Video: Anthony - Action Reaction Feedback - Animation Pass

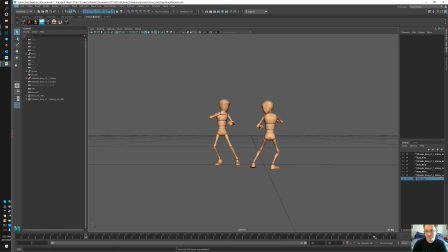[0:00]
Hey, this is Sean, just looking at your action reaction animation you turned in for your animation pass. So I'll tell you what the major stuff that I noticed first,
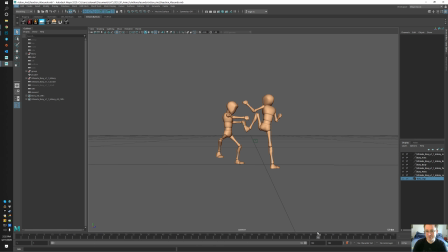[0:15]
and then give you some like next steps that I think you should take this animation to, if you feel like it, or if you want to just move on to the next assignment. When I'm watching it, oh, there we go.
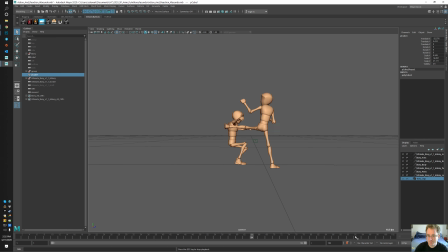[0:31]
The guy falls in the end, so he kind of pops back up at the end. It's hard for my eye to follow it. So normally what I do is just add a second or so to the end of the animation, especially if you like upload that to YouTube.
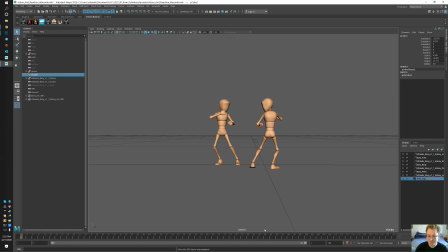[0:46]
The thing just ends before it starts, so you want to give viewers time to register what's happening. You're doing it well at the start, where you have the looping idle,
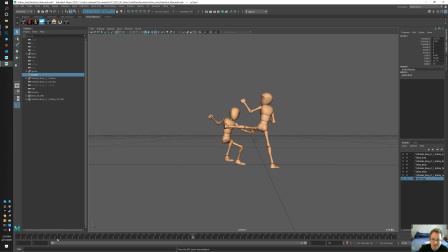[0:58]
and the two guys are kind of off sync from each other, which is cool, doing their thing, and then one guy's anticipating, and then I'm guessing he's trying to kick, and one guy's dodging the kick, which is cool. It's not reading super clear,
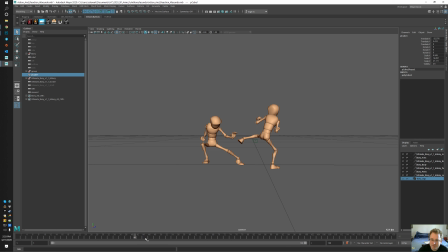[1:17]
because I can't really tell what's happening there, because he kind of goes into the space of the kick. Maybe you're supposed to have him like knock the foot out of the way or something like that.
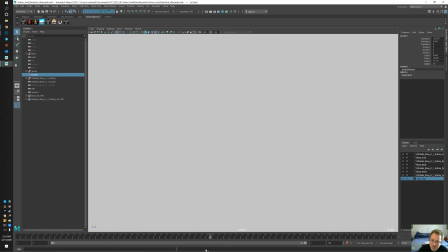[1:32]
We'll get into that more, and then you have a cool flash, and I like that you animated the camera for some funness.
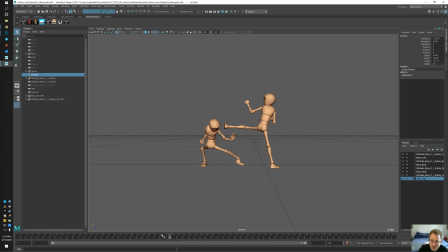[1:41]
I think it's too much. It's moving around so heavily and then stops suddenly. We kind of want that to ramp up and down. I'll try and get into that in a minute. And then the land on the ground could use some love, like if you use reference or took video.
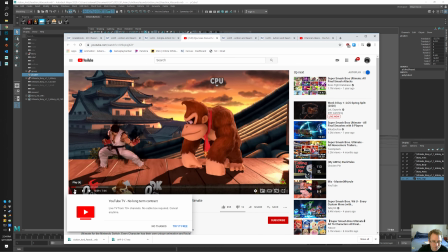[2:00]
So this whole sequence is sort of derived from you wanting to using this as reference.
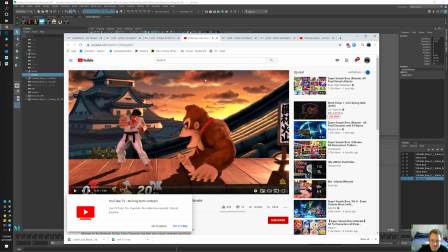[2:10]
Because you play a lot of this game, and then let's see.
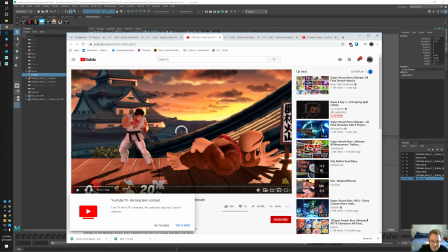[2:18]
So you notice that Donkey Kong here, even in this reference, not looking at, you should be taking live action reference for most of this stuff, but even in the reference that you're using, he's falling over. And I think they're probably having him breathe because it's a knockout and not a death.
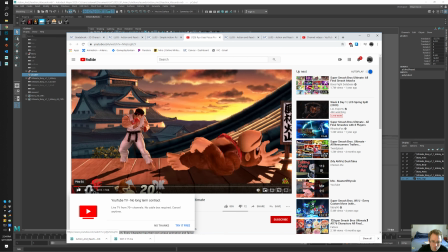[2:35]
So there's like a very obvious like breath right there on the punch.
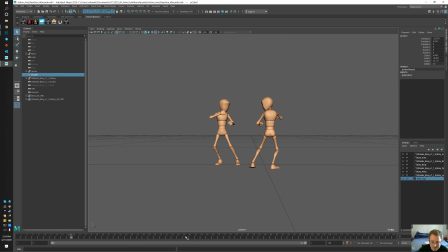[2:42]
Okay, so that's the fall. I would film it. I don't know, maybe you did take reference, so I won't get into this too much detail without having reference. It's just not really worthwhile. Where else would I go first?
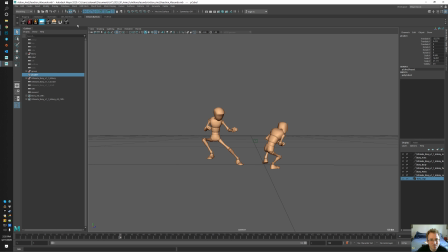[2:59]
So probably one of the biggest issues that most animators will probably identify really quickly is go to perspective mode.
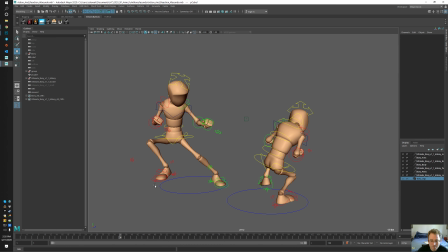[3:15]
The foot. Here we go. Yeah. So when the guy, he's kind of has this weird floating sensation.
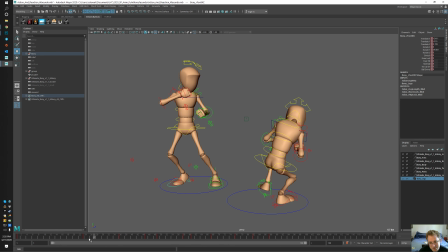[3:30]
It looks like you do have if there's an up on the hips and then a down and then a settle. Oh, and then you're not holding this pose for very long.
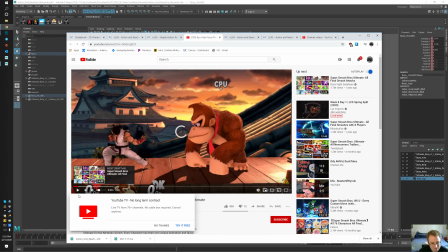[3:42]
Let's see, in your reference, even though it's fast, uh-oh, my internet might be running kind of slow.
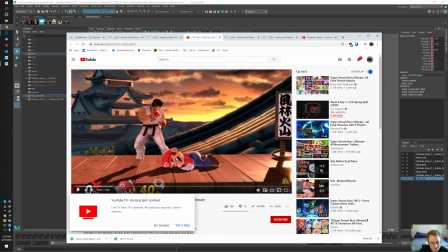[3:51]
Let's see.
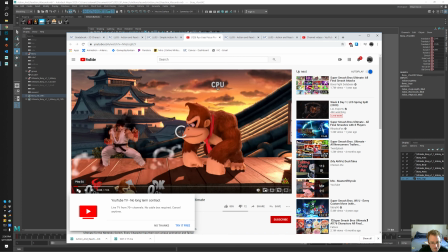[3:58]
The whole time he's already stepped into it and building it. Come on, internet.
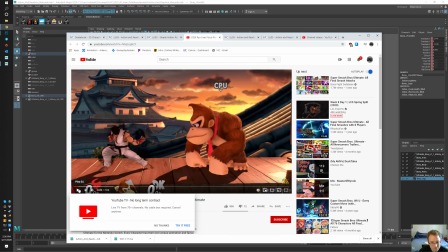[4:08]
12, 13, 14, 15, 16, 17, 18,
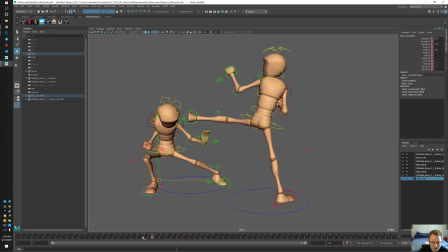[4:14]
19 frames, and you're holding yours for 5. So I would like at least double this time so he gets into the pose faster, and then you can move.
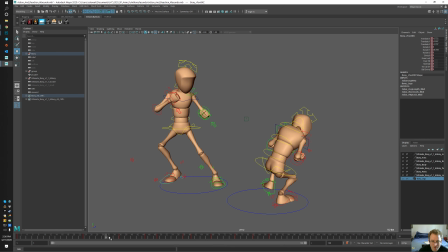[4:29]
One easy trick to get it, because right now what's happening is his foot's lifting and it's just the momentum's not there. It doesn't really kind of weight-wise make sense. But you can just delay when that foot lifts to give time,
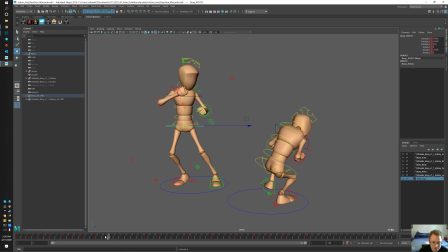[4:46]
and then maybe delay this up pose to give maybe a kick time, and then move the foot faster so it lands earlier. Just doing that might help. Yeah, and you can also
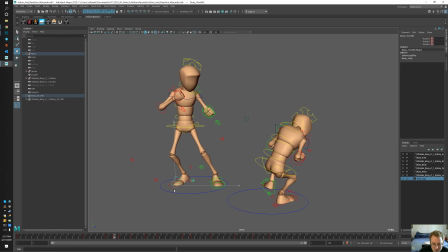[5:08]
delay it even more and then start getting the toe involved if you wanted. So the toe is lifting. Zero that back out. So you get some like band.
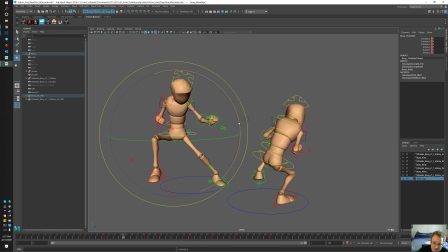[5:27]
Don't forget the hips. Get some hips action in there on the lift so you get some lift. I don't know, you'll have to play with it.
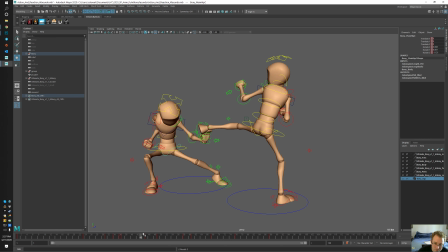Yeah, and then add way more time in there.
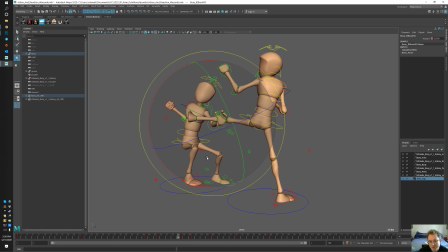[5:56]
And then I'd watch the hand going over the leg. It kind of looks like, I don't know if this was your intention or not,
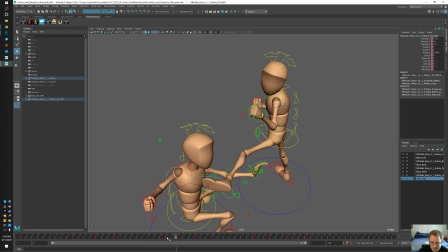[6:07]
that he's like, even if it wasn't your intention, you should get him to like kick the leg out of the way. You know, bam.
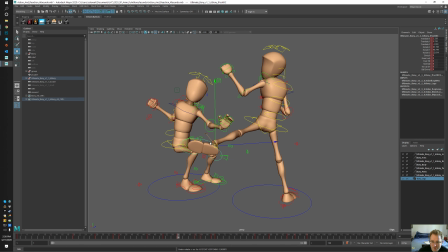[6:28]
That pose actually kind of reads a little bit clearly anyway, and it's a more interesting action. You'd probably have to go film some reference too, because it would also make the hips kick, and then it would set this guy up for like a funny pose that you could stay into,
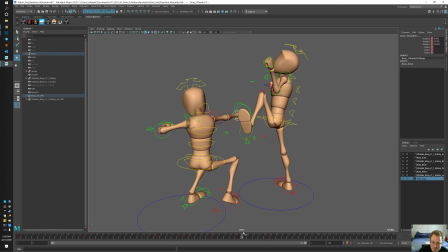[6:47]
and then you could bring that fist around and slam in there, because you're already kind of doing the funny pose. And then on this pose too, I'd do the same thing. I would make sure you'd clear the action, so you have like these two distinct
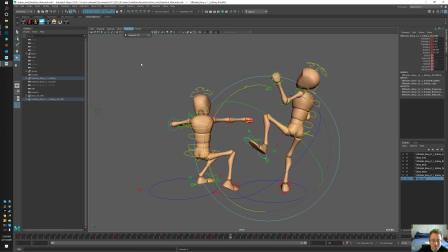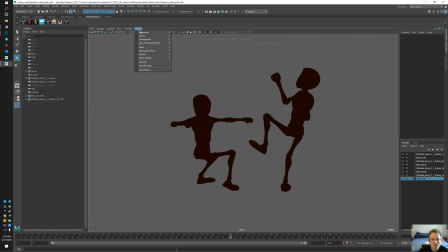[7:09]
let's see, go back to the camera.
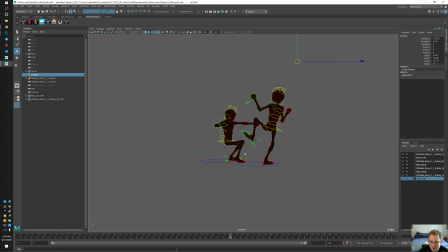[7:12]
So you have this like, what I'm trying to do is have two really clear silhouettes. Something is weird with your camera that's preventing me from selecting stuff. Just trying to get this out of the way.
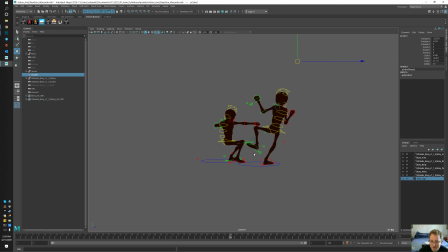[7:31]
This is sort of the things that you try and solve. Let's go perspective, camera one, in like the as much as you can during block out,
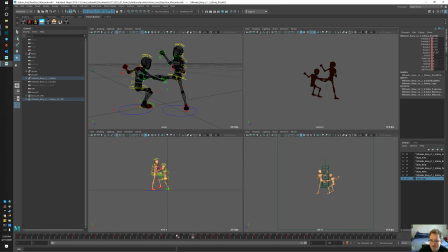[7:49]
because that should read a lot better. The other issue is this foot here. This foot here, it lifts up, but way before the punch,
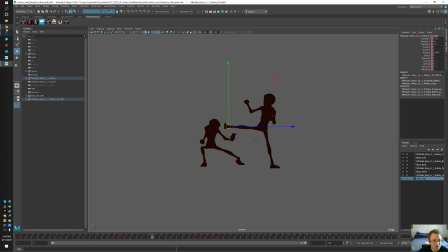[8:06]
it should just lag behind, because he's kind of pushing off the back foot.